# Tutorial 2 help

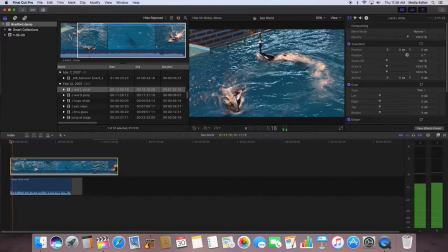[4:00]
so let's play her sound another show but not just any show so actually so it's so she says another opening another show so that's the end another show
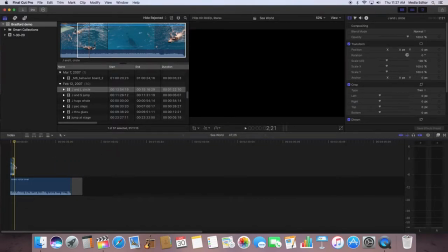[4:19]
so then you drag the clip so now I want to open this up a little bit so I'm gonna hit command plus make sure timeline
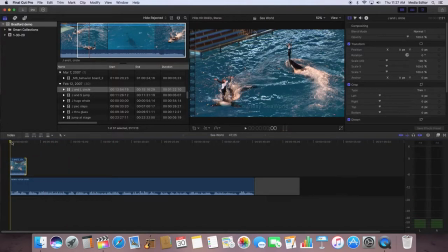[4:30]
a little bit bigger so you listen back it says okay
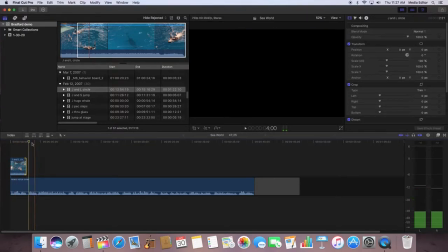[4:37]
so now I know so I've played it through but notice that there's if I put a clip in there it's gonna give me a black hole so if I hit the up arrow key it takes me right to the specific endpoint of
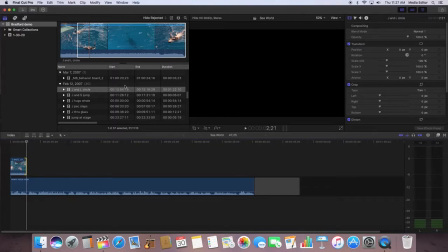[4:49]
my next clip so that's a good thing and then I go to UW push trainers to
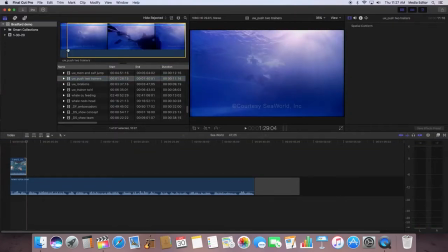[4:59]
trainers and so again I've already inserted the correct endpoint so it's 12904 and so I'm going to
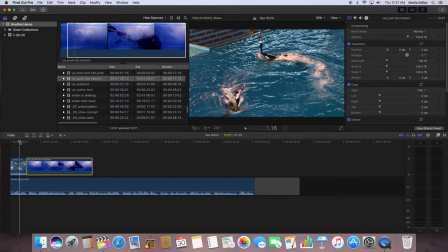[5:08]
drag that on to my timeline so this time I want to play through but not just any show so
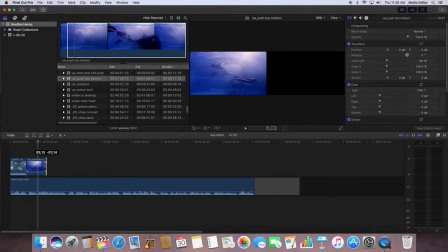[5:16]
again but not just any show so then I drag to that specific point that I've indicated so
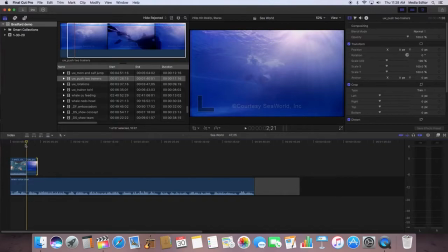[5:23]
I'm editing to her voiceover but not just any show so then I go to whale knots head
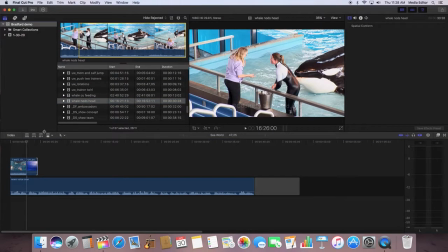[5:29]
so I've edited this clip already and
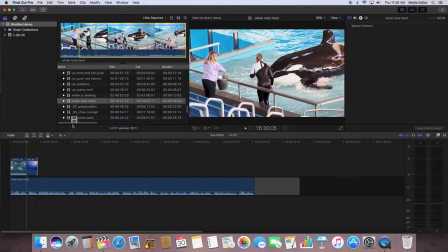[5:35]
so I'm going to drag this onto my timeline okay so now
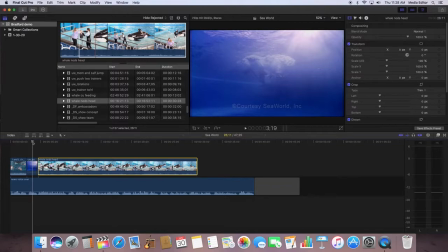[5:41]
I'm going to play it so whale knots head plays until she says this project
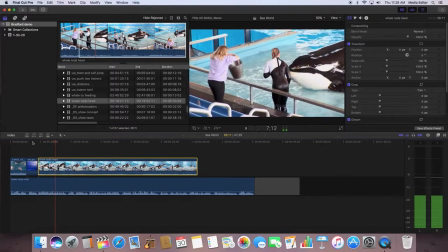[5:48]
the directors nod
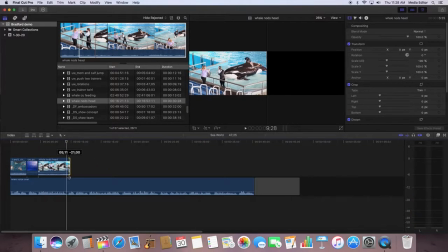[5:55]
for this project so see what happens here the reason why I put this in here at this specific time so she says
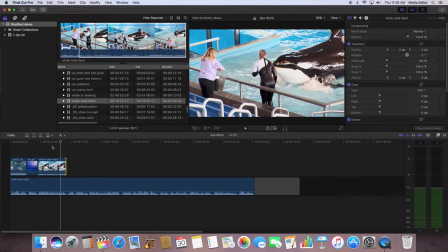[6:02]
so she noticed that I had that specifically start at that time so then when she says directors nod Shamu is nodding so that's why I did it there so then we just
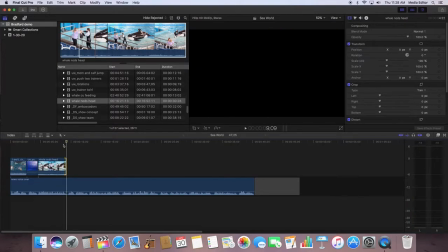[6:14]
continue be rolling from here so you select JNS
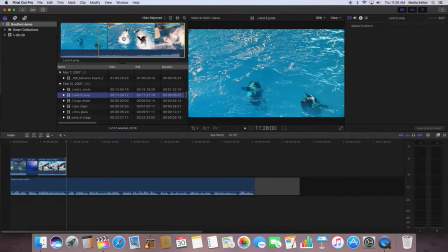[6:20]
jump so again I put that in there so I'm popping
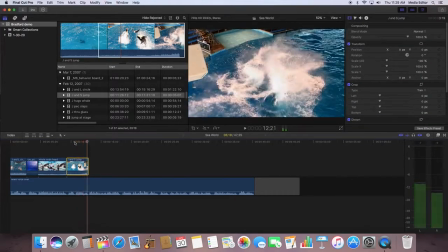[6:29]
at the end of this clip so the new killer whale at SeaWorld so so that's
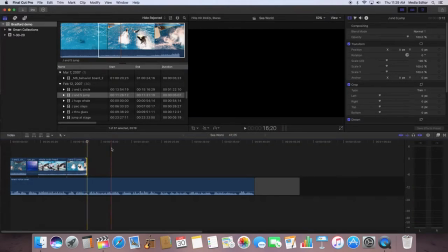[6:38]
pretty much at the end so the whole clip.
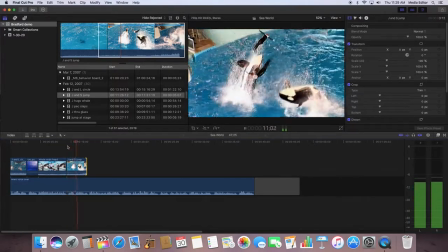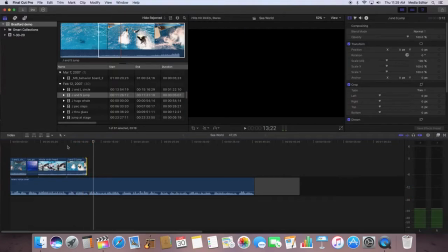[6:47]
So it's SeaWorld. So my playhead is back so I want to hit the up arrow key to take me there. S on to stage and
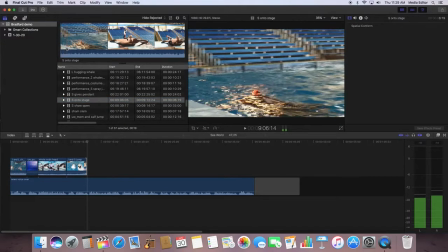[6:59]
start the clip as she breaks the surface. So I'm going to start it as he breaks the surface.
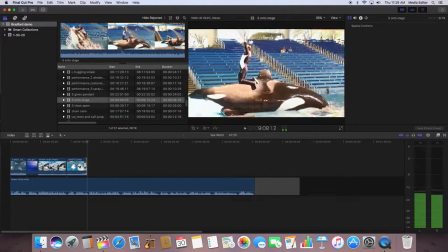[7:07]
It's a man I think. right yeah so so we started this
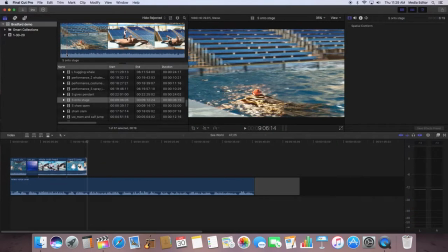[7:12]
this is what frame specific videos so just as they start to break the surface that's where I want to start because what you want to ultimately think about is editing so that the most exciting part of the video is on so
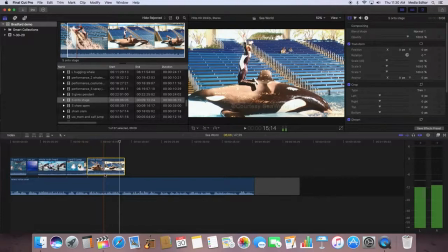[7:35]
anyway as you can hear the not sound is really really loud in a lot of these clips.
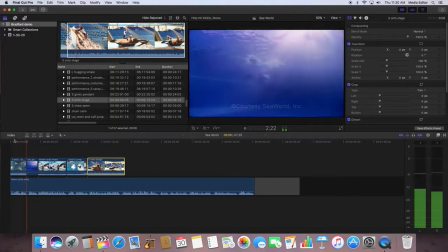[7:44]
So what I want you to do it's kind of loud there so you can bring down the audio of this
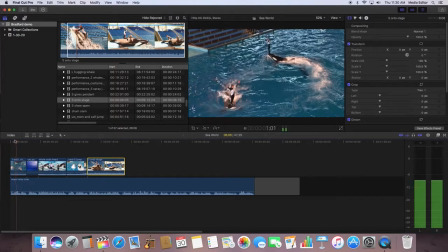[7:50]
clip just a skosh but there's none there.